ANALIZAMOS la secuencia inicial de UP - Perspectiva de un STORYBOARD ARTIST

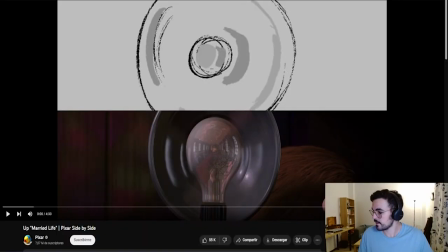A ver. Vamos por aquí.
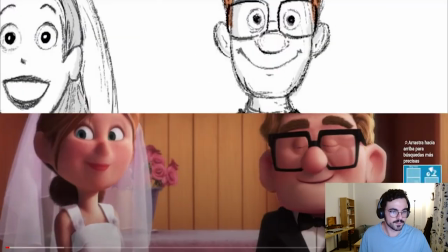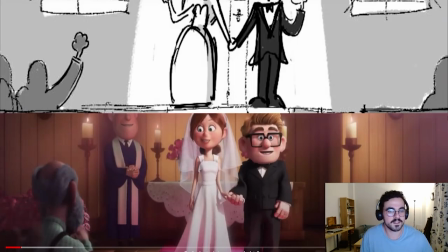Fijaos que los dibujos son muy, muy sueltos, pero explican muy bien lo que necesitan.
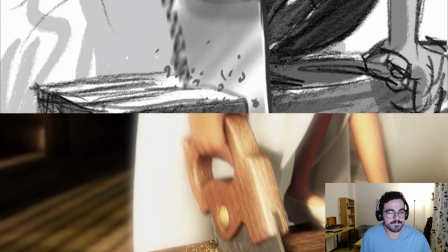Sold, for sale, entran. Corte. Trabajo junto.
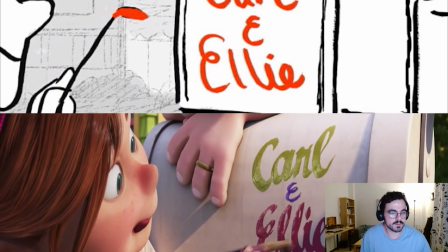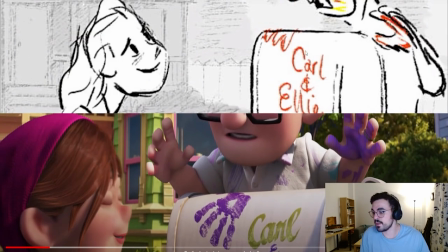Todo está planteado, pero por ejemplo, aquí lo que dijiste de que te tenían el anillo, eso lo pusieron luego para tener más impacto.
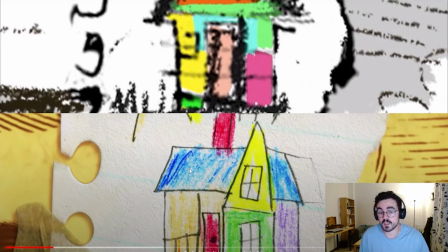Lo principal en esta secuencia es que construyen una casa juntos, un hogar nuevo, el hogar de sus sueños.
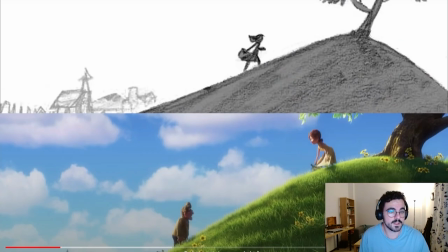Este plano.
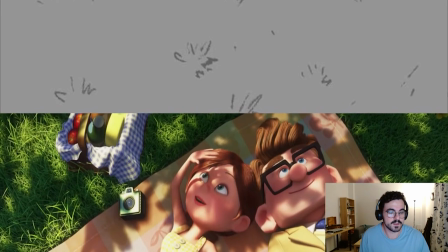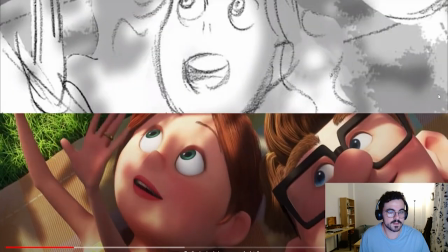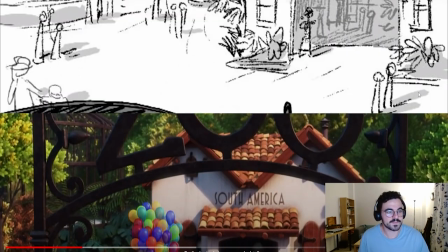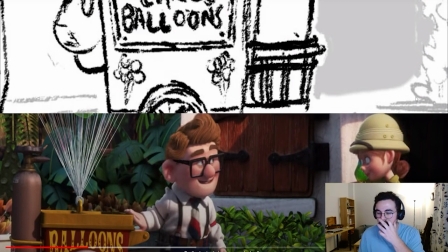En el story podemos ver que hay muchos movimientos de cámara, pero yo creo que el equipo de layout lo ha simplificado muy bien.
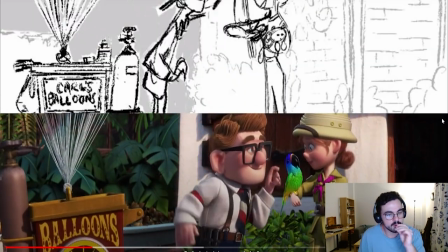Con sutil movimiento, muy sutil. Pero lo esencial tiene que estar.
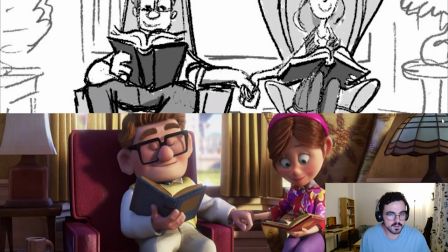lo que hemos hablado.
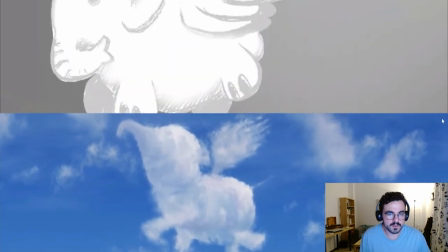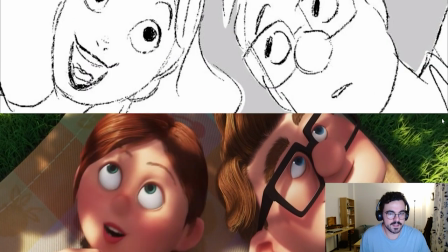Los bebés. Y ella se emociona y él se emociona con ella.
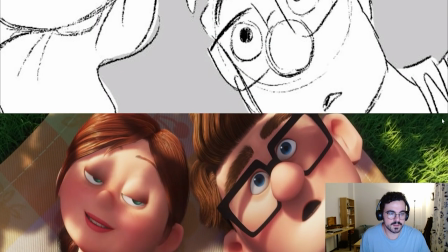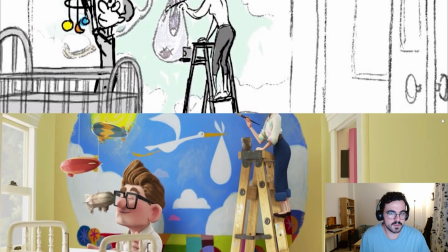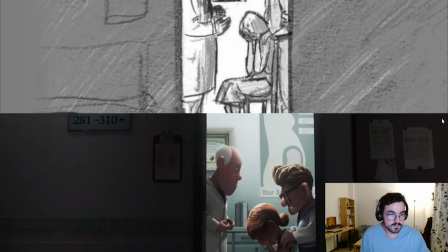Y luego el cara B de la moneda. Que es. Es que es un estilo, no tiene animación en la story.
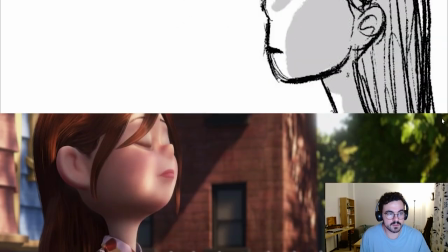No necesitas nada. Y aquí con el pelo suelto. Que fijáis que aquí han cambiado el eje.
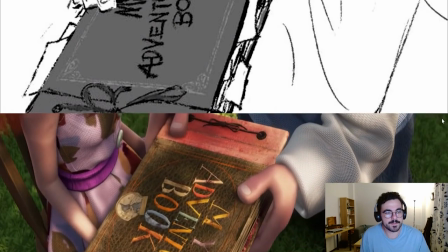¿Por qué? Yo creo que lo han hecho esto de cambiar el eje más que nada
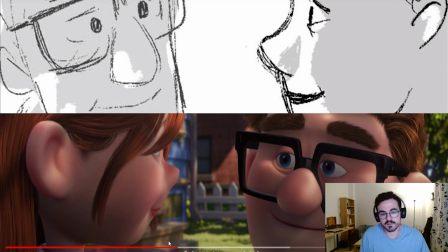porque la acción va de izquierda a derecha todo el rato para seguir avanzando con la historia.
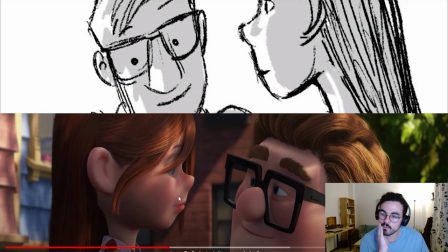Y que ella vaya hacia atrás puede que le suponga un bloqueo y el espectador le confundiría.
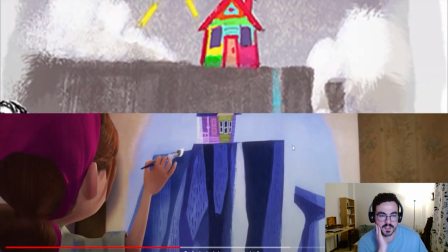Yo creo que por eso está metido a la derecha. Puede ser un triple también, pero...
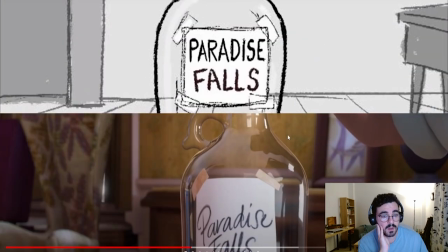Qué guays estos dibujos,
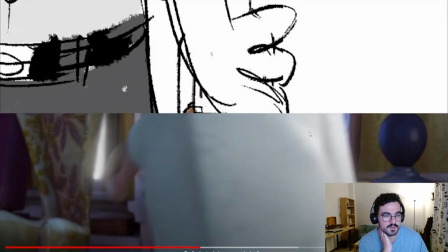¿eh? Aquí planos, plano, mismo plano.
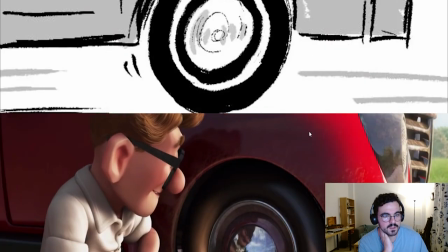Cuestiones de la vida, pam. Reparado, cuestiones de la vida, pam.
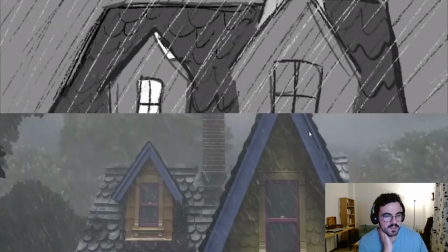Cuestiones de la vida, pam.
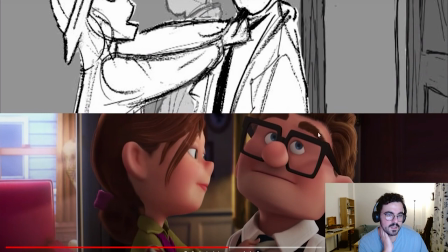Y ahora otro montaje.
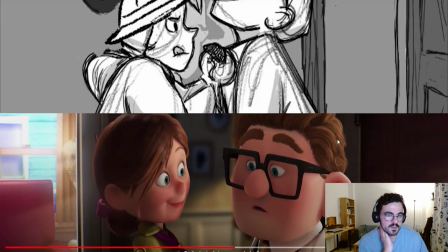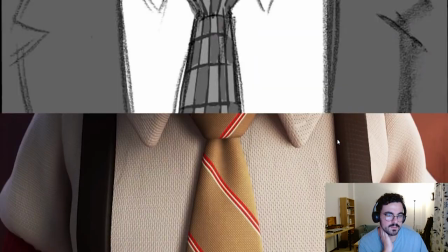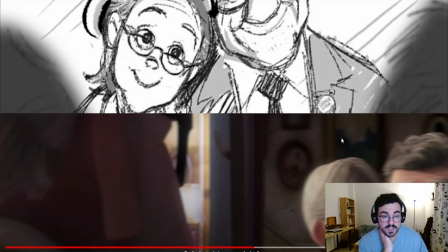Está clavado, ¿eh? Está clavadísimo de tiempo. En cuanto tiempo está clavadísimo.
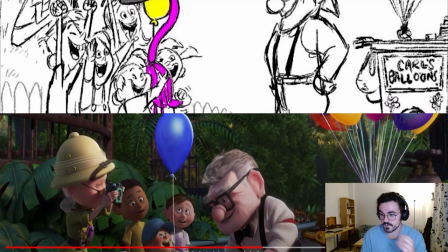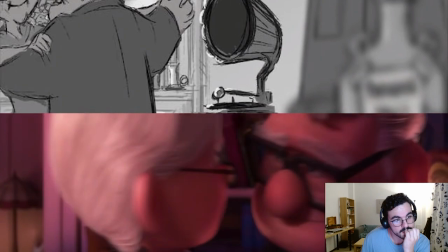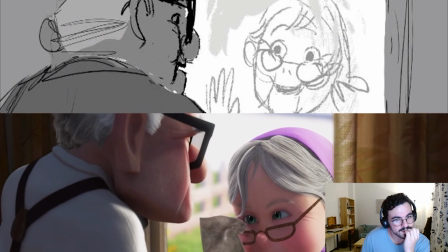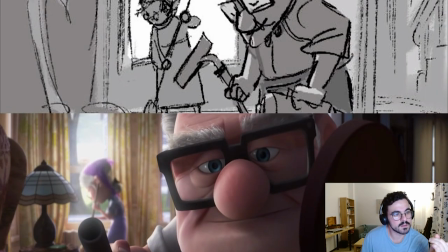Ahora aparece él. Que aparece un poco más tarde, ¿eh?
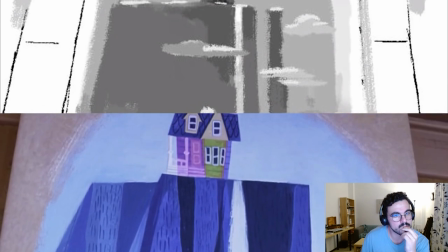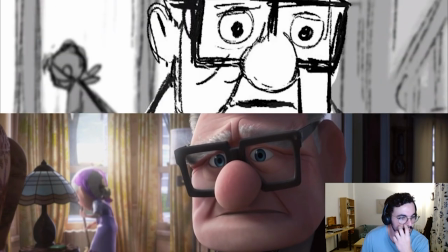Aquí lo tienes cortado, pero usa el mismo plano, que para mí es mucho mejor, porque así no cortas la acción en medio.
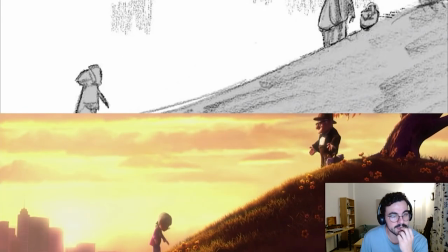Y aquí tienes el mismo plano que antes.
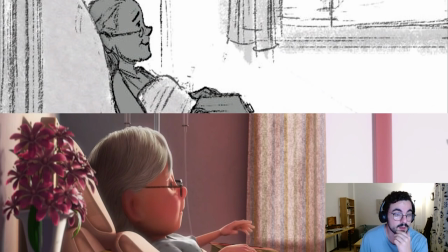Callo porque no tengo palabras para decir esto, o sea, está todo clavado.
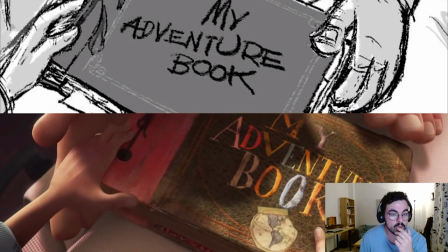No hay ningún cambio significativo.
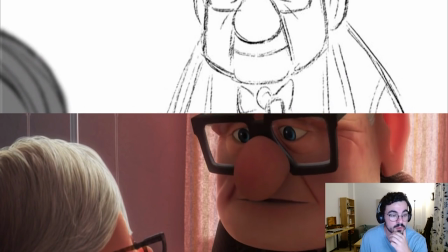En cuanto a animación es súper sutil.
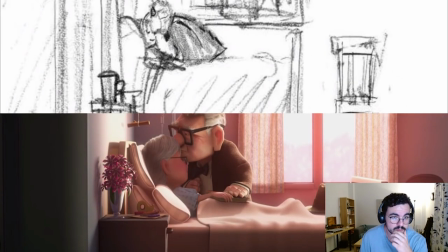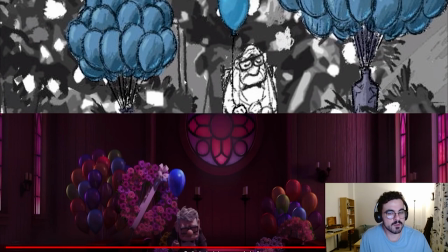¿Ves? Aquí sí que hay un cambio. Aquí lo tenemos a él a la izquierda, lo que decía antes, de que en el plano de anterior, cuando van a casarse, ella estaba de izquierda y era de derecha, y ahora él ocupa izquierda y la derecha queda vacía.
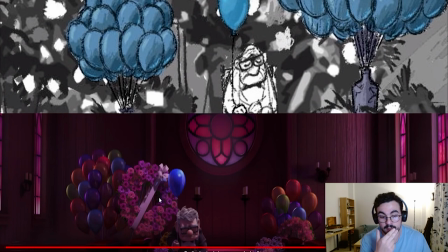Lo que decía yo es que eso puede significar que él ya no está porque Ellie se ha ido y él quiere ocupar el lugar que le corresponde a Ellie. Aquí tienes como un barullo y sé que sabes que está feliz, pero
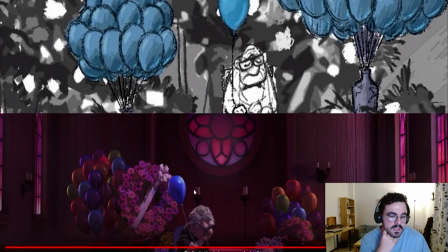no enlaza bien con lo que siente. Aquí sí que lo tienes como desolado y aquí tienes un corte perfecto
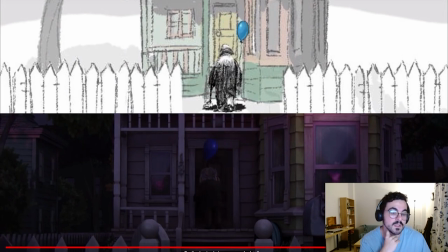a la casa donde era tu hogar. Nada.
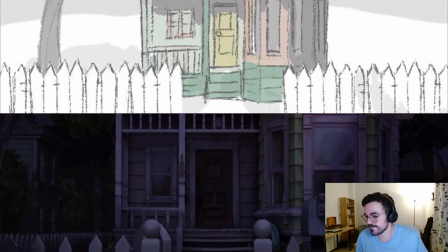Pues eso. Ya lo tenemos. Pues lo dicho, espero que os haya gustado. Lo resubiré todo en YouTube para que si lo queréis ver todo. Y nada, muchas gracias por escucharme, por aguantarme. Y nos vemos la semana que viene.